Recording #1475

Hello, Heather. This will be some video feedback for you on the web banner. If you have any questions or troubles in the next couple of weeks, don't hesitate to reach out, and I bid you strength.
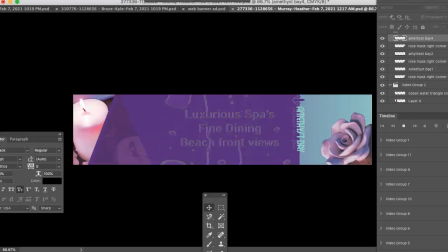Heather, this is such a competent job. Just going to briefly drag this over here.
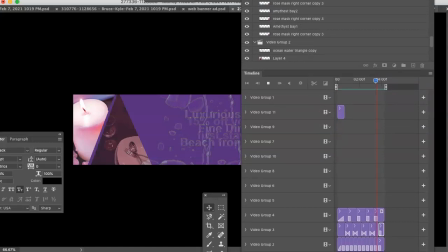Timeline editor, you know, what mastery. And did you notice this here?
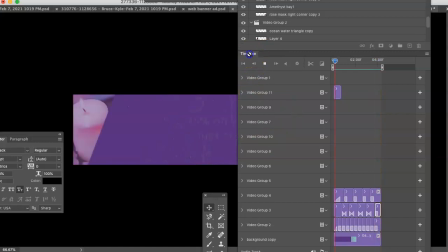Let's see if I can get it to be smaller. Did you notice this audio track here?
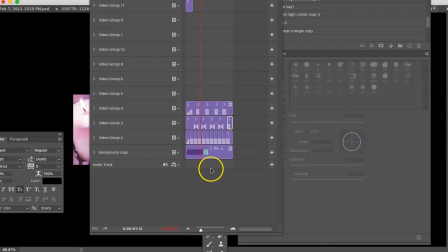You could conceivably put a looping sound effect in there.
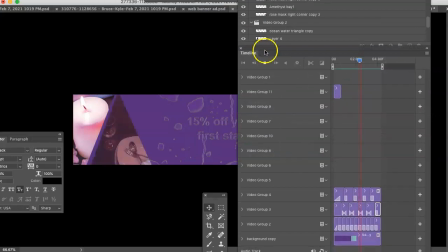I'm just saying, certainly not part of the project, but what this is,
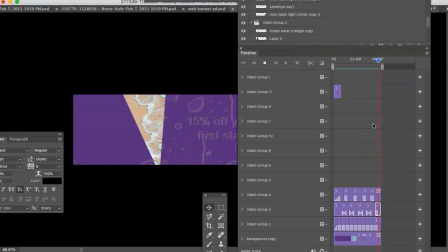you know, like pretty much any other video editor with these layers. And it looks like you've really video groupings.
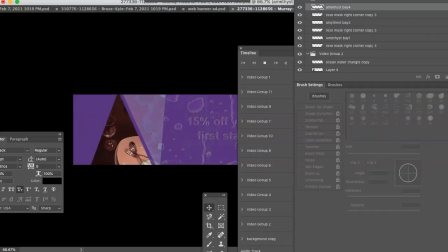That's probably beyond my ken, but good on you for mastering it.
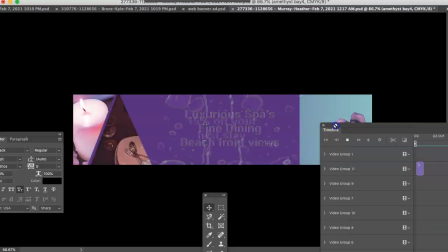About the movement, I like the way these fragments, these triangular pieces come in, fade in.
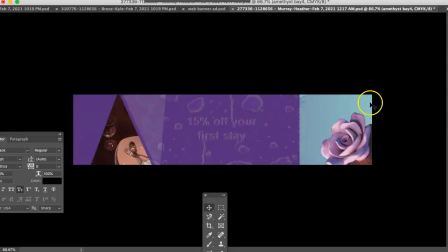It's very, very nice. This, however, seems a little ancillary. By that I mean gratuitous. You know, I know you worked hard on your silhouette. It's very nice, but I'd almost rather not see it.
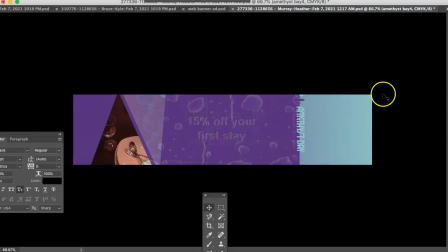You know, if you could extend this watery effect purple off the frame, it might be good. Or just extend the frame over this. Maybe it's the blue that I'm objecting to.
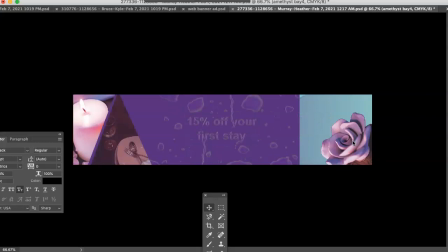I think the rosette would sit nicely on top of the purple, if you have the water effect to extend.
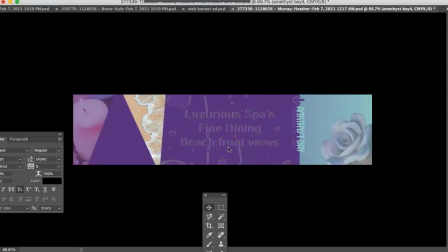Slower, perhaps. It seems a little, I don't want to say jittery, but a little rapid. And I think luxury and peace, you know, maybe require a slower pace.
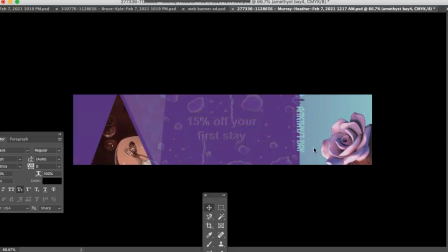The logo is too small. Both its orientation and its size, I think, make it hard to read. And certainly the resort and spa, which you want to emphasize, I'm not getting for very long.
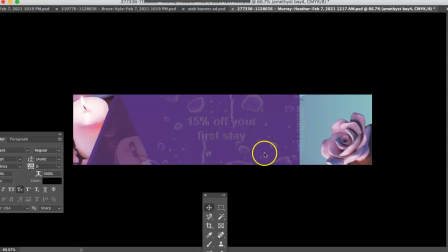So, but other than that, you've got great ingredients. I like your promotion, the typography, the effects, consistent.
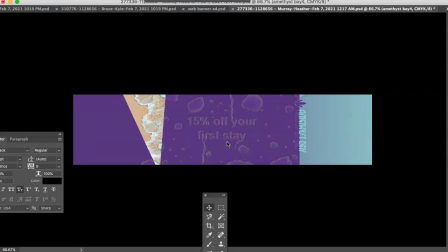I'm glad you haven't used a bunch of different typefaces, or sizes rather, or typefaces too. And so that, you know, keep that the same. And again, these are just suggestions.
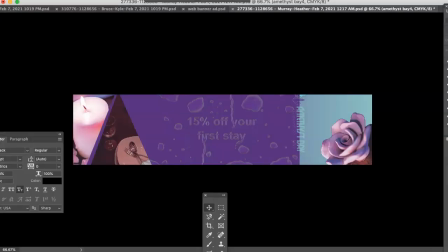Great job and real mastery of the timeline editor. I think I'll leave it here because there's not much to say. I look forward to seeing your refinements. Oh, one last thing though, you know, make sure that this looks of a piece with the print ad, you know, that they're from the same company. Good job, Heather.